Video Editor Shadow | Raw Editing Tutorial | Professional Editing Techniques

Hi, welcome to another video. If you're new here, my name is June. I'm a videographer of sorts. If you see my last video, it was about Soundstripe and why I like its services. But within that video, I was editing another video. This video is supposed to be a behind the scenes look of that. This video isn't meant to be, oh my god, okay. You wanna be in the video? This video isn't supposed to be fast paced or like a tutorial or anything. It's meant to be an observational, kind of over the shoulder method of teaching or sharing, if that makes sense. I just wanted to show kind of the motivations and the thought process behind some effects and transitions that I use, the way I kind of handle problem solving during an edit. I also kind of want to push this idea that effects and transitions have kind of become center stage over the years, where they're more important than the content or the purpose of the video or the story of the video. True editing, I think, and I'll probably make another video about this, but real editing, I think, is meant to just highlight the main characters of that video, which is the story and the content and the purpose, and to achieve that in a subtle and yet engaging way. So this is kind of like the first step that I'm going to take to try to change my style into that and to kind of push that methodology or that notion. But yeah, hope that makes sense. Again, it's not supposed to be a short, fun video. It's supposed to be kind of long, kind of boring, but more realistic and more raw.
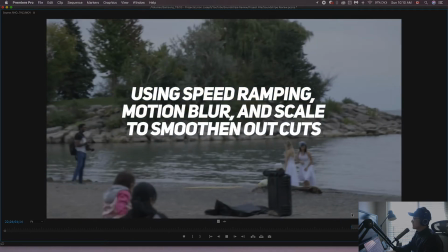1:27 Enjoy. We can go show that for a second and then move.
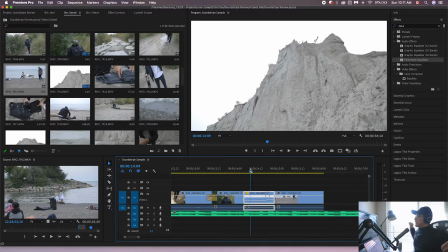1:40 Okay, so if the footage is shaky and poorly shot like this footage, I usually just go
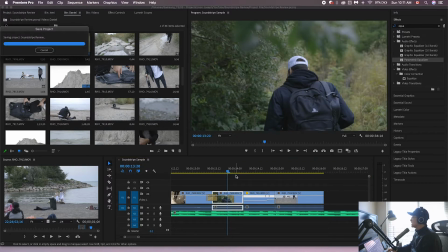1:47 with it and then just make it look very handheld and shaky, but very fast.
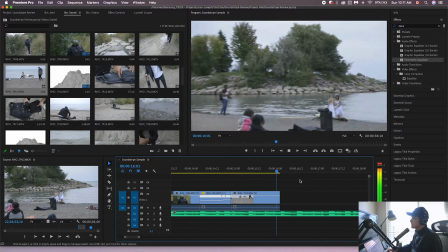1:53 So kind of a home video type vibe, which I like anyways. So I'll probably bring this band.
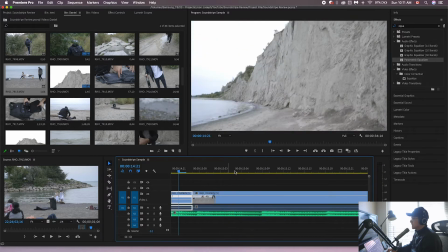2:02 Yeah. So it's good to time kind of movements, camera movements with the beat as well.
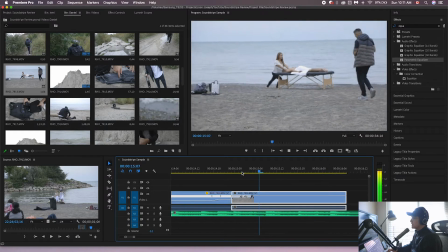2:08 Doesn't always have to be a cut. You see, like, it seems a bit slow to me, that movement.
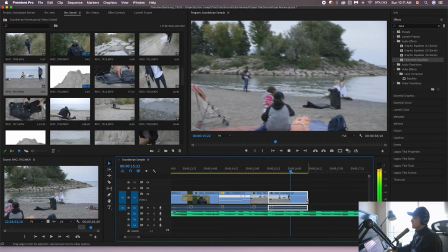2:14 So I'm just gonna speed it up there. Be nice if I stopped right away and just stopped right there.
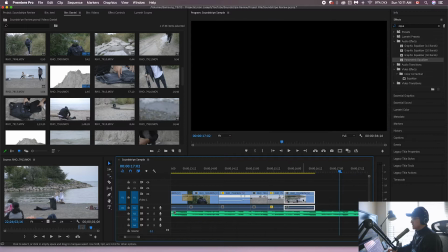2:22 I'm gonna try this, see what it looks like. A lot of editing is just kind of
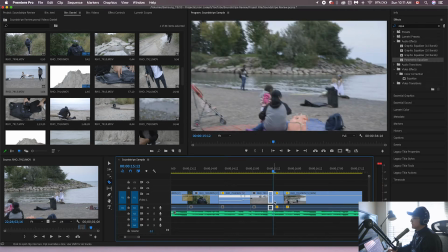2:29 experimental. If I can stop it here.
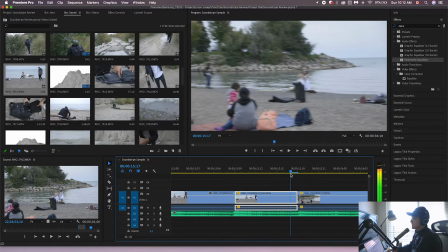2:34 So what I'm trying to do is fake it so that the movement looks like it stops here. We'll go frame by frame.
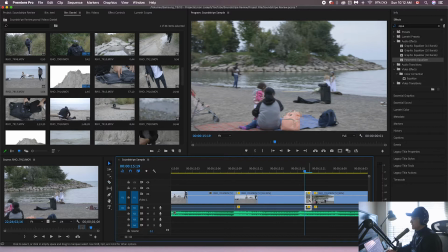2:43 It kind of just has to line up. Probably end there. So that's pretty close.
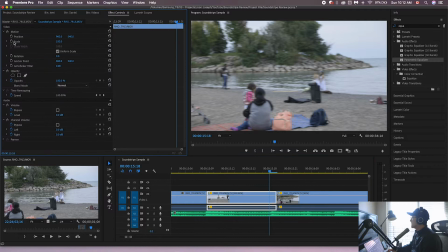2:52 In this case, the framing, see if I can match it up better. Man, is there a way to make it even shorter?
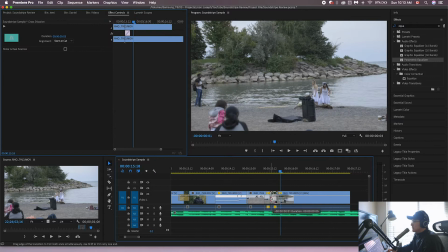2:59 Nope, that's weird as well. Do I have to keyframe some motion blur in? Okay, well, I'm gonna keyframe some motion blur in. Let's see.
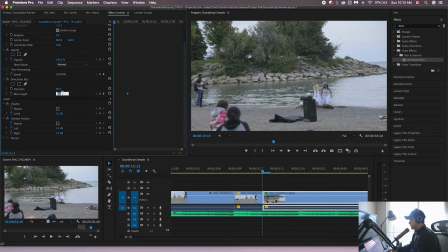3:17 Direction's gonna be 90. We're gonna start, set your 0. 30, that's a fuck ton.
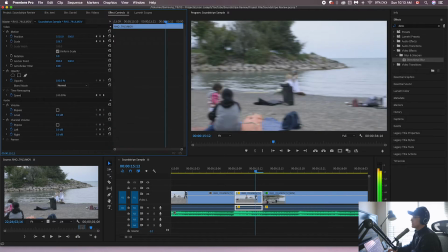3:26 20, 15, 5. Maybe 8.
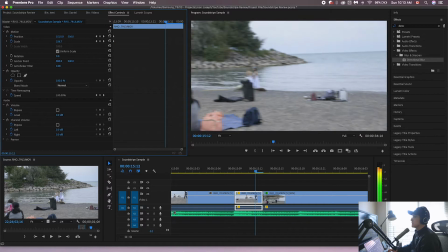3:33 Okay.
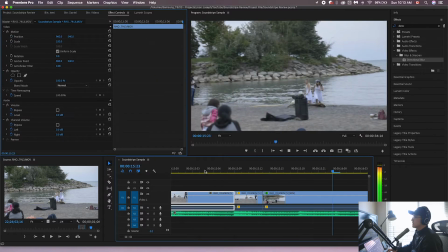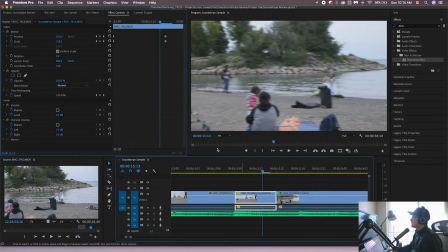3:40 Okay, so now just gonna try to finesse that keyframing. Can I cut it here? Oh, I can't even cut it on there.
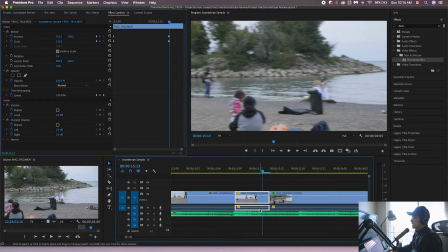3:57 Interesting. You know, when in doubt, you just overlay this.